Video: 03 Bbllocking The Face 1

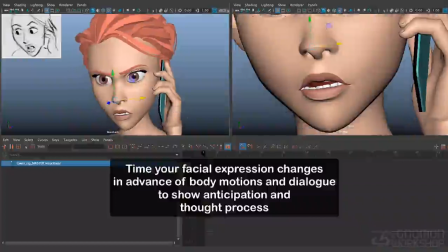So just another way to show thought process is to precede your actions by changing the face and the eyes first.
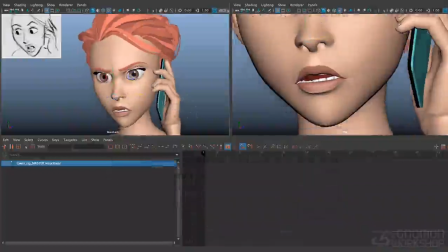I also don't want to do the change Too far?
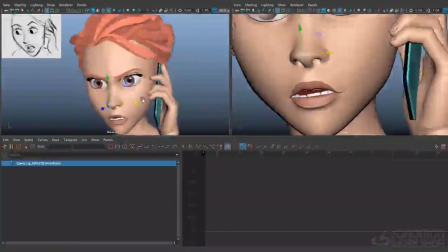Too far. right on this big head move right here, because it'll be harder for the audience to see that change if the head's moving while it happens. So I want to do it in a little still space right before that head move. I'll just go ahead and step like maybe
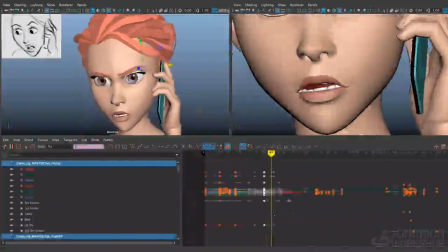5 frames ahead or so, and set another key on all the facial controls, except for the eye direction stuff. I'm kind of leaving that how it was from my initial eye pass. I don't want to mess with eye direction stuff, but all the expression stuff in the face, I'm keying that.
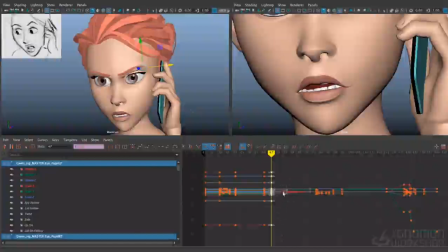So we're essentially going to go pose to pose on the face, even though I did the body in more of a layered fashion. So I'm going to go ahead and start with the brows. I'm just going to reset the brows back to their default. And I really want to raise up these inner brows here.
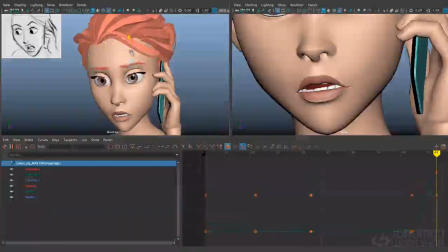Sometimes I'll manipulate a whole bunch of controls at the same time just for convenience,
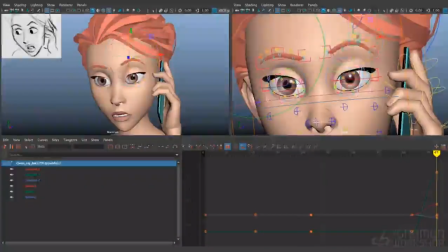but you got to be careful with that because you don't want your expressions to be too symmetrical. And I just want to compare those brows to see how they can move in and out of that pose. That feels pretty good. The outer brow maybe could move a little bit more up there.
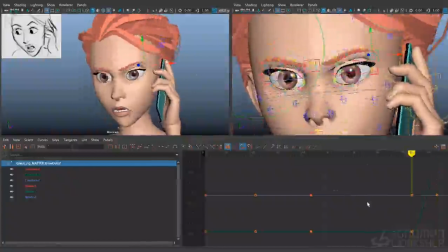Let's just translate that up. There we go. There's not really a lot of muscle controlling that outer brow.
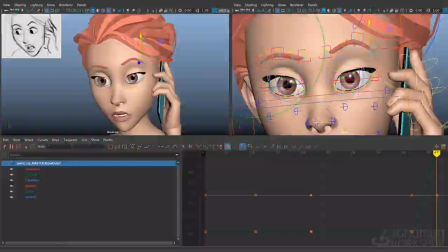It kind of just follows along with what the rest of the brow is doing, the middle section and the inner section. But anatomically, we don't really have a lot of control over this outer piece right here. It's more just sitting on the flesh that gets pulled around with the rest of the brow.
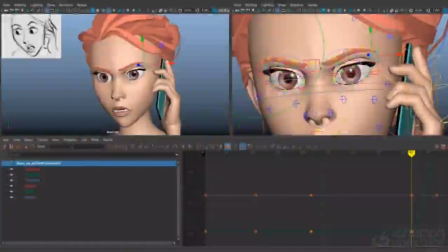Most of your change is going to be happening on the inner part of the brow, and then quite a bit in the middle part.
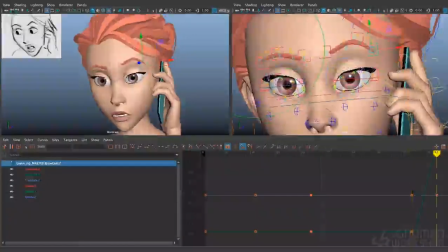Okay, so we've got a change happening in the brows here. So we're going to change the lids too, of course. Eyes are going to go to wider because she's kind of widening her eyes like in this mock surprise. But also because the brows are pulling up on the eyelids, they're going to change shape subtly.
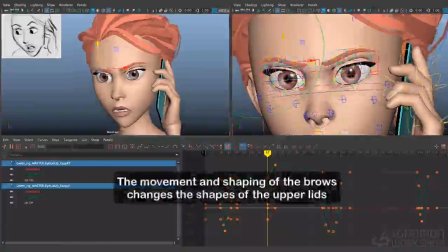They're going to go from this angular shape here, where you can feel the tension of the brows
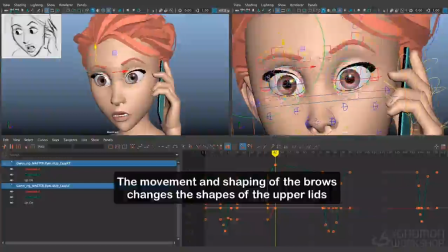causing the eyelids to change shape, to a softer shape here, where the eyelids are going to kind of echo the shape of the brows, these rounder shapes. And I think I'll use the lid X translate here just to pull it up a little bit more in the middle.
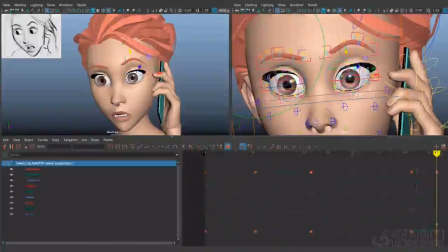Nice soft shapes in the eyes. I think I'll drop the bottom lids a little bit too. So she's kind of putting on an exaggerated face here,
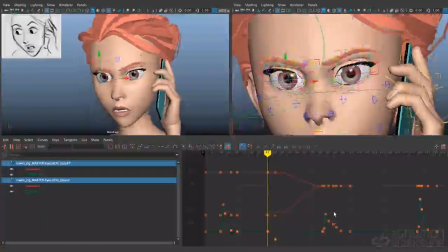and just to get more contrast from the previous expression.
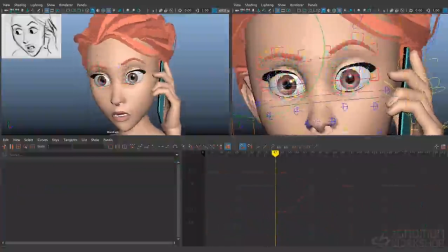Another thing we can do on this rig, which is really nice, is she has these shapers for the eye socket in here. Not a lot of rigs have this, but she does, and it's pretty nice. So I can try to get some more roundness in this as well.
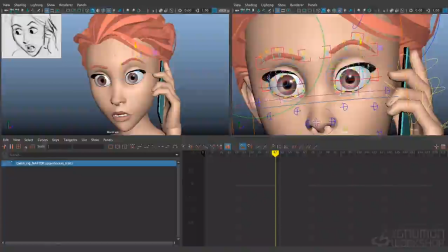Again, with the goal of just kind of echoing what the brows are doing. Okay, so we're getting some nice shape changes in the eyes. And I could push it a little
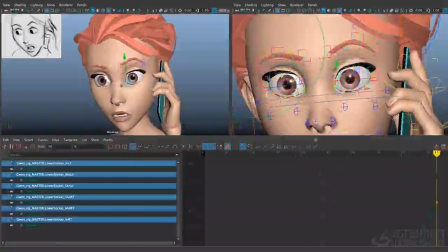further. I could have it overshoot. I could put in some more squash and stretch. But right now we're just in the blocking phase, so I'm just looking for some nice held poses that I can put into these expressions. Let's look at the mouth next. She's gonna say far, and the jaw's gonna open up.
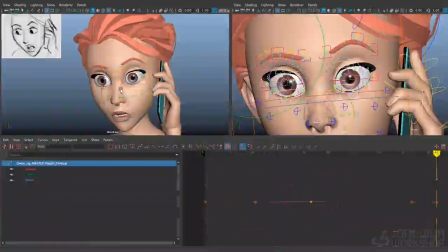So even though I'm not doing lip sync right here, I do feel like the dominant expression is gonna be this open mouth here.
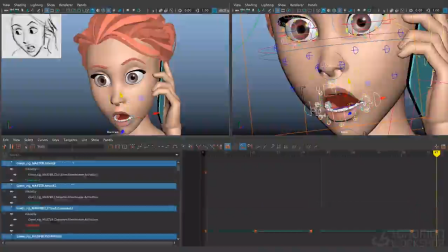Let me just reset some of this lip stuff here. I do like to start with a clean slate a lot of times. Otherwise, there might be some controls that are set that are left behind that I just forgot to key, and they end up messing up the pose a little bit.
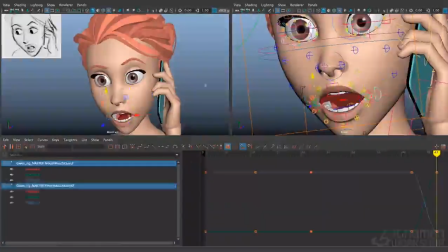I'm going to start by posing the corners down again. I don't want it equidistant between the top and bottom. I like to favor one or the other so it's closer to a frown or closer to a smile. And then, yeah, we want to get away from the football shape or any kind of really symmetrical shape.
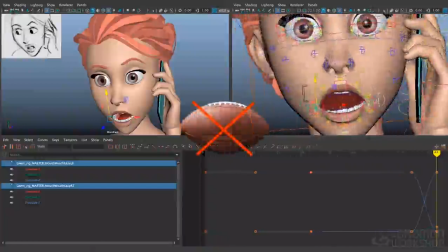Not just symmetrical vertically or horizontally, but vertically as well.
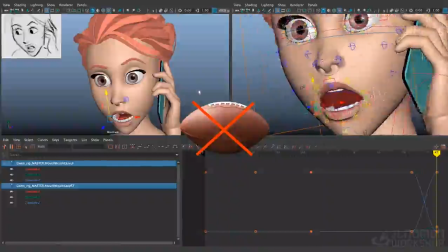So right now both sides of the mouth are doing the same thing. The most important view, of course, is the camera view over here.
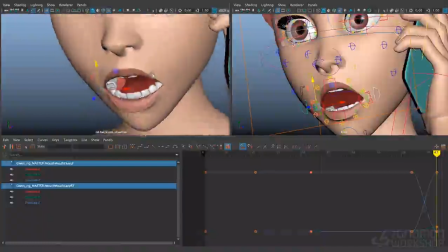Let me just zoom in on this. And we want to get this mouth more asymmetrical. So I'm just going to pull in this side, kind of cheat that back in.
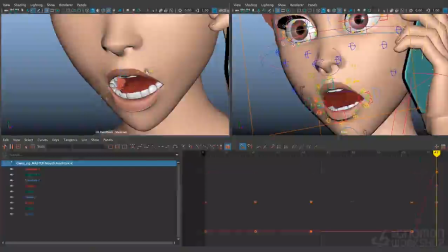Okay. And I'm going to take the lip controllers and I'm going to cheat them off to screen left a little bit, just kind of favoring their curves over to screen left. Maybe pull this one up a little bit too, so we're not seeing too much teeth there.
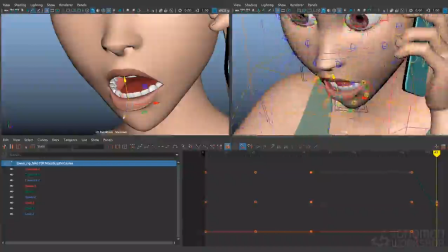Maybe pull it back against the teeth a little bit too. I can see there's a little bit of a gap against the teeth there, so I'm just going to pull that back.
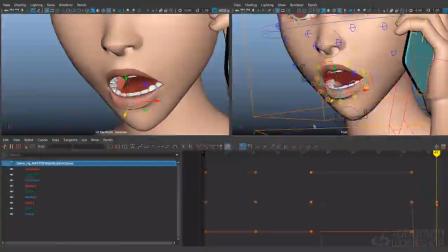Do I want to hide the top teeth? Well, right now I just see a little bit of that sliver of top teeth, and I don't like that. I either want to show them or I want to hide them, but I don't want something in the between where you just see that tiny little bit of white peeking out.
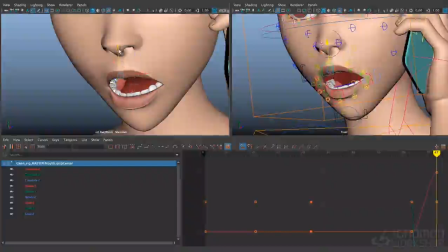It's just not graphically clear. I feel like we should probably cover the top teeth for this. I feel like that's looking pretty good.
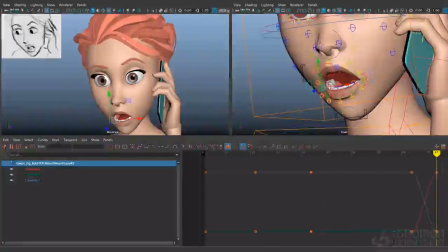Actually, let's loosen up the face a little bit. Let's just add a little bit more line of action to the face and try to curve it off to the screen right a little bit here.
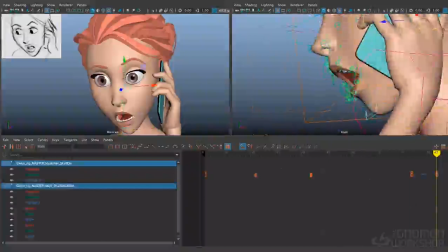Okay, now we've got a little bit more of a curved line of action to the face there. Let's go ahead and exaggerate these up a little bit. And I'm losing a little bit of the length of the brows between the two shapes there. That feels better. It's important to note that when the brows go up, they also go out.
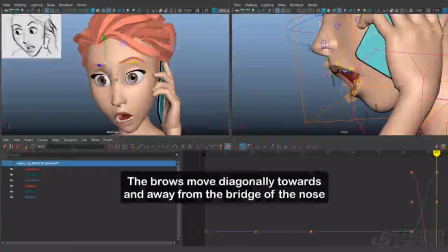They don't just move in straight up and down lines. They converge, especially the inner parts of the brows, they converge towards the bridge of the nose.
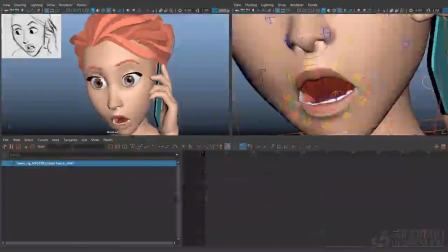They don't just go straight down towards the eyes. You know what? I might add a little bit of a sneer to this pose.
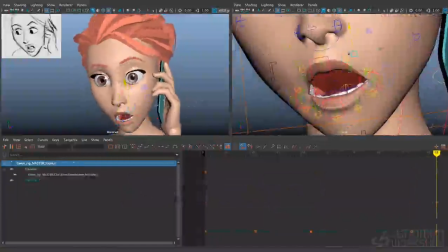So it's not just like a straight up surprise pose. There's a little bit of judgment in it too. Like, seriously? Bar? You're really going to do that? So I think if I put a little bit of something in the top lip and in the nose, I can get a little bit of that attitude in there.
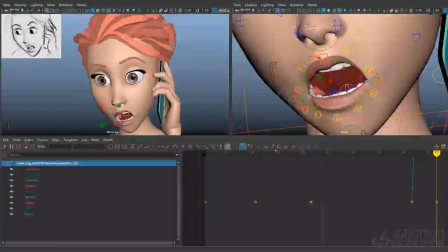Okay. And if I'm going to sneer the lip like that, I need to put a little bit of that in the nose, I feel. So I'll just put little sneers here. You pull the nostril out. That gives the expression a little more asymmetry too, which is nice.
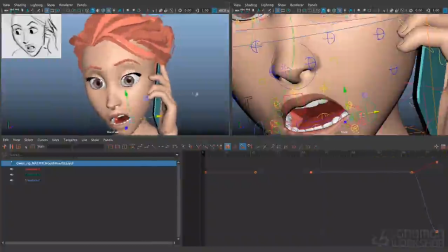It's too far. Alright, so I'm going to hold the expression here. But I am going to relax out of it a little bit just because I think that open mouth is going to get a little distracting. So let's just go ahead and close that jaw a bit.
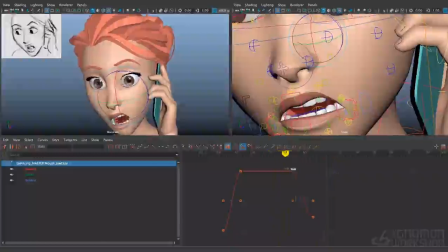And where do I want that expression change to happen?
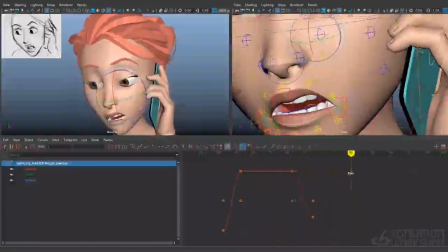I think it'll happen right around the time of this blink here. So the blink will kind of be the trigger that causes the cascade of the face into the new expression.
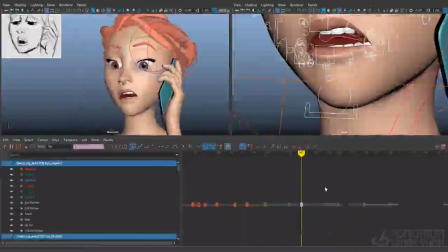I'm going to set the face to default again here.
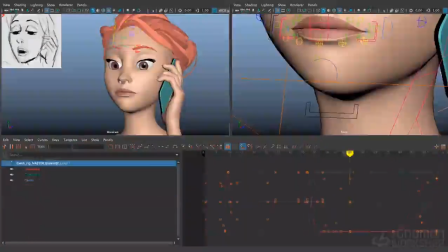Alright, I'm going to move through this kind of quickly, but I'll talk about any things I think are important.
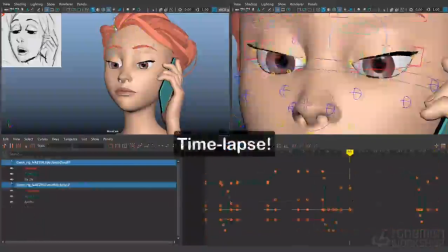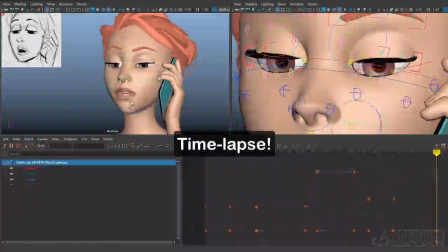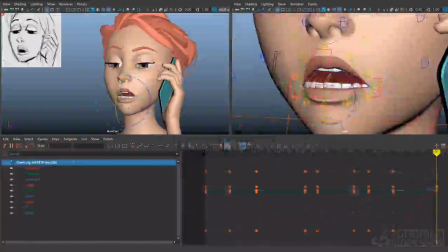I'm trying to get a nice flat graphic line across the bottom lip here. I like to play a complex curve like this top lip here that has this S shape against a simple flat curve on the bottom when I can.
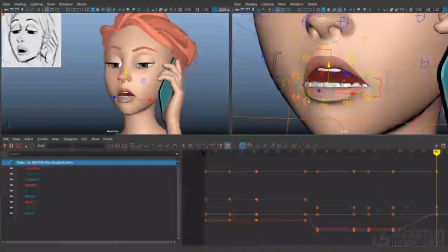I'll notice also that I rotated the teeth so that the line of the teeth is very similar to the bottom lip.